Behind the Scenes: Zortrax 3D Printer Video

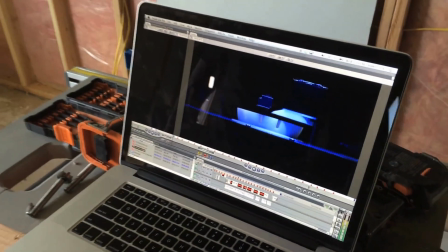0:00 hands on Legos. Kept me building all day.
Hey fans and trolls, my name's Romney. Today I'm going to be giving you a little bit of behind the scenes of how we shot this video, the one you saw before.
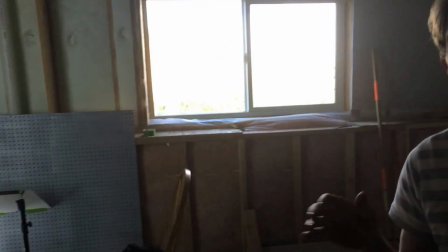0:13 If you haven't seen it, check out the previous video, and today I'll show you kind of how we made it look the way we did with the limited equipment that we have.
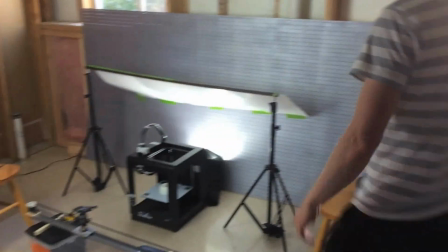0:20 So take a look over here. We set up the printer.
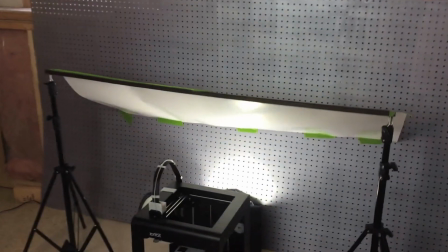0:23 This is a Zortrax M200 printer on this little plastic board in the bottom, just textured like that.
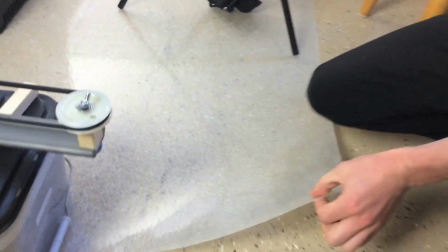0:30 This would normally go over like lighting panels or whatnot in the home.
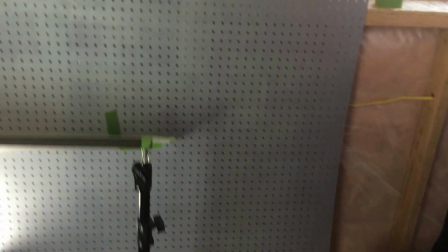0:34 And then I have this pegboard, also I just picked up at a hardware store, gave it kind of a metallic paint,
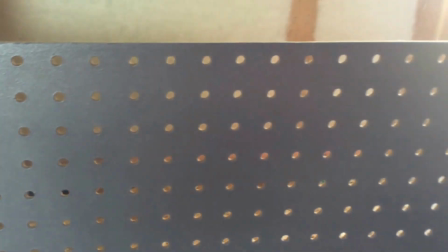0:41 and that's what you see as the backdrop in the video.
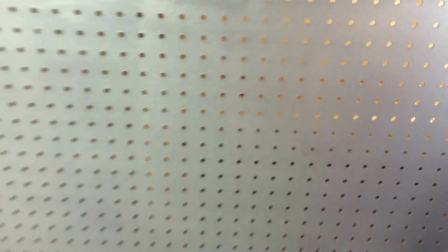0:44 And then what I did is I took these lighting stands, so it's two lighting stands from my own little kit,
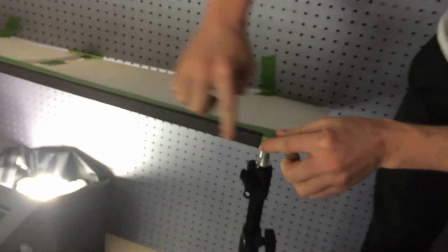0:50 and I drilled a hole in this piece of wood and just put a piece of wood across the top of those two
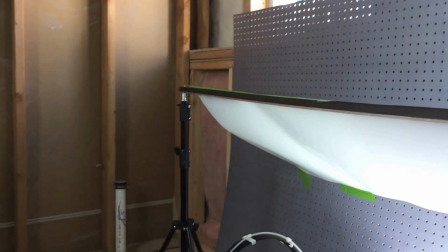0:58 lighting tripods. And I put just some white cardstock on the back.
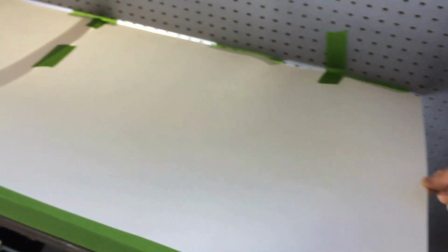1:04 These are about 30 cents each, the cardstock. Just put two of those and some green masking tape.
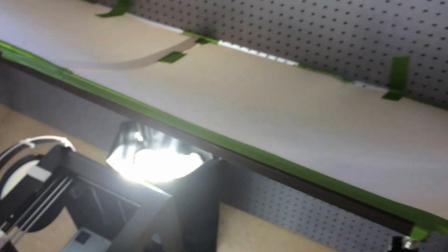1:09 And the reason I did that, I'll show you if you look down here.
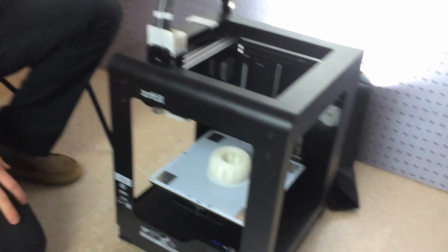1:15 I wanted to get a soft white reflection on the top of the printer. So I have a light behind the printer that's hidden, and then that reflects off of this.
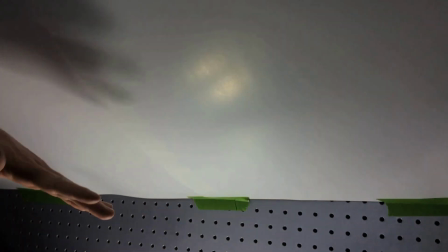1:24 Normally you'd use like an 8x8 muslin or some sort of reflector to get that look,
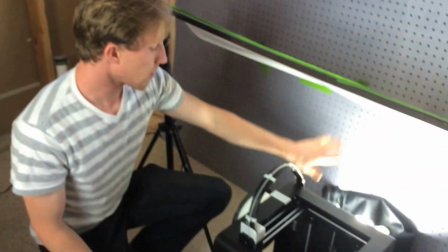1:30 but I just used cardstock because that's what I have. And then a little light from behind to give that kind of look.
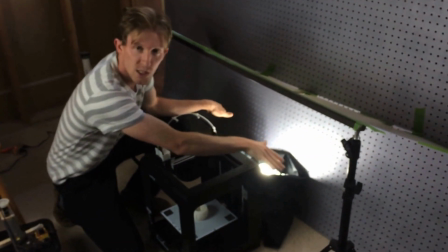1:36 And then I wrapped the light on the side so I didn't get spill light coming off and reflecting off the plastic.
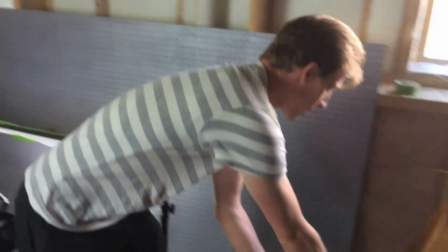1:44 Then I shot this on my own camera. It's a Canon 7D. This is a DSLR camera.
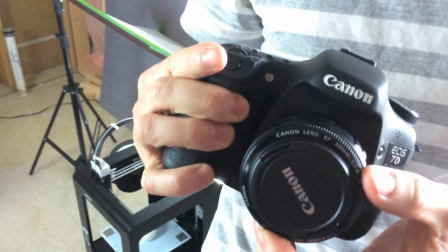1:52 I used mostly the fixed 50 lens. So it's a 50 millimeter 1.8 f-stop, so you get that shallow depth of field.
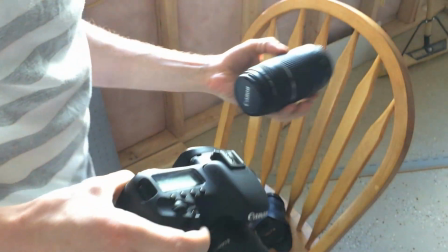2:01 And then I also use, just for a couple shots, the zoom lens. It's a 75-300.
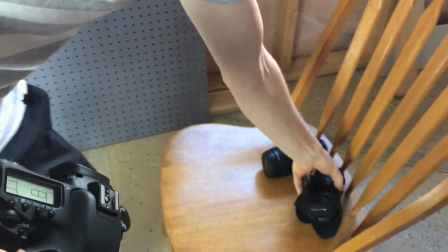2:07 So on another time lapse, and for a lot of the time lapse, I use this Tokina 11-16.
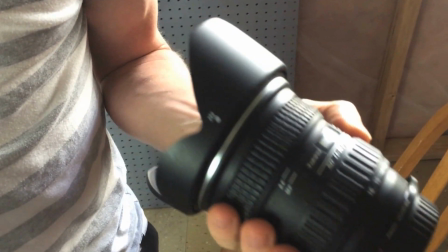2:12 It's one of my favorites. It goes to a 2.8 f-stop for a super wide angle on the crop sensor.
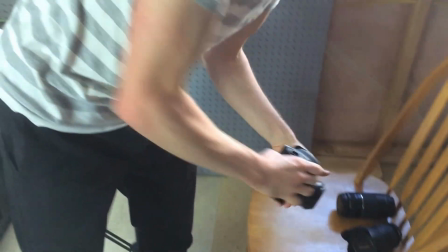2:20 So that's that. And then some people have asked about like the smooth kind of tracking shots that I got, and I'll show you how I got these with this little piece of equipment.
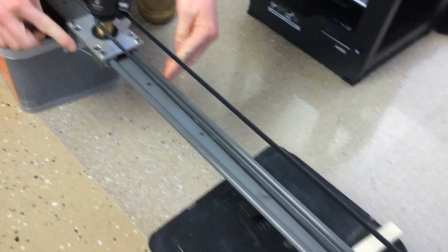2:32 I got this slider piece off of Amazon, and then I built this
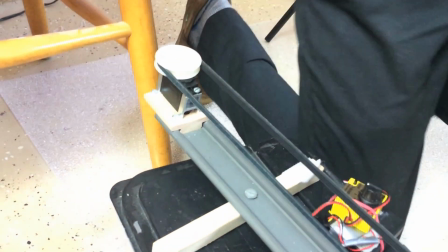2:39 slider just from, I don't know, a few parts I put together.
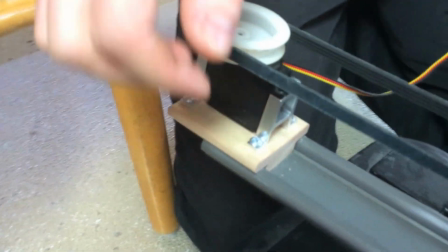2:42 I got this servo motor and modified it so it's a continuous rotation servo.
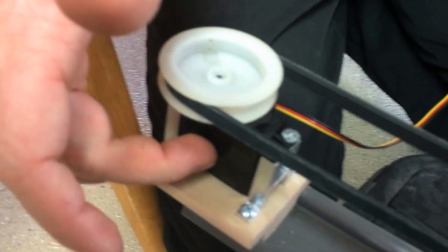2:48 It was originally a 60 degree, but I've modified it to
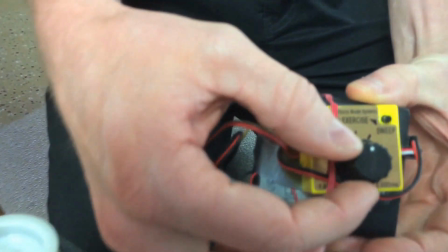2:52 continuous, and then I got this servo controller that will allow it to go back and forth
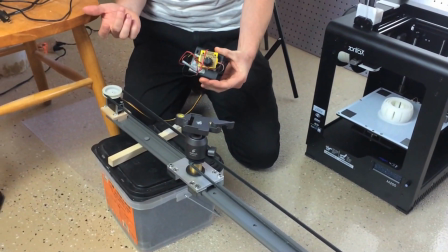3:00 or stop, and you can take it even a slow pace like this or speed it up with this controller.
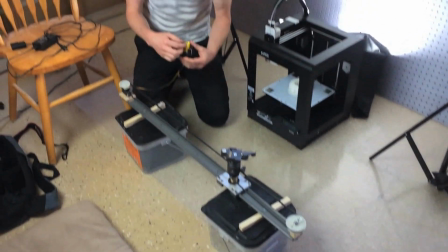3:07 So that's just a little do-it-yourself project that I did on my own and that has turned out really well for getting that smooth cinematic look. I shot the video at 60 frames per second, so I could take that down to slow motion if I wanted to get nice and smooth and stabilize it a little bit in post if I needed to. I ended up only stabilizing one shot, though everything else was how you saw it.
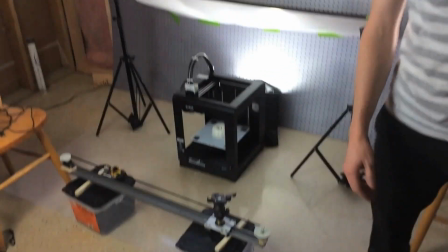3:32 So that's just a quick little behind the scenes of how we did this and how we got that printer to look the way it did.
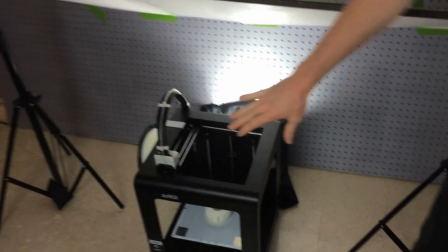3:40 I'll tell you two other things that I did for this. In order to get that kind of those shines that we got across the Zortrax, you know,
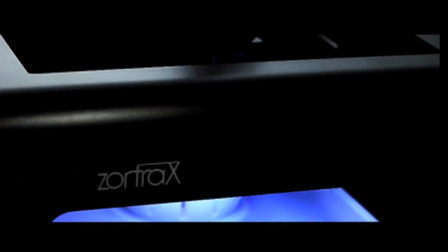3:47 with the light coming across Zortrax or coming down the side here, that may look like kind of a special
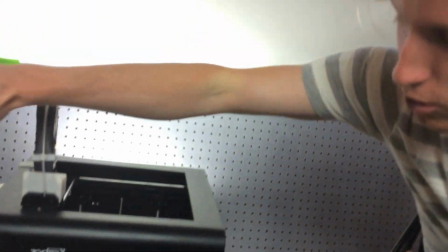3:52 effect, I just kind of held my phone actually and took my phone across that to get that shine coming across the Zortrax
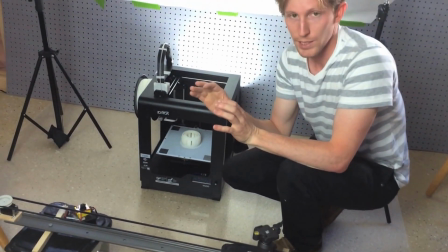3:59 or these details down here. And the way I did the time lapse was I am using a magic lantern hack.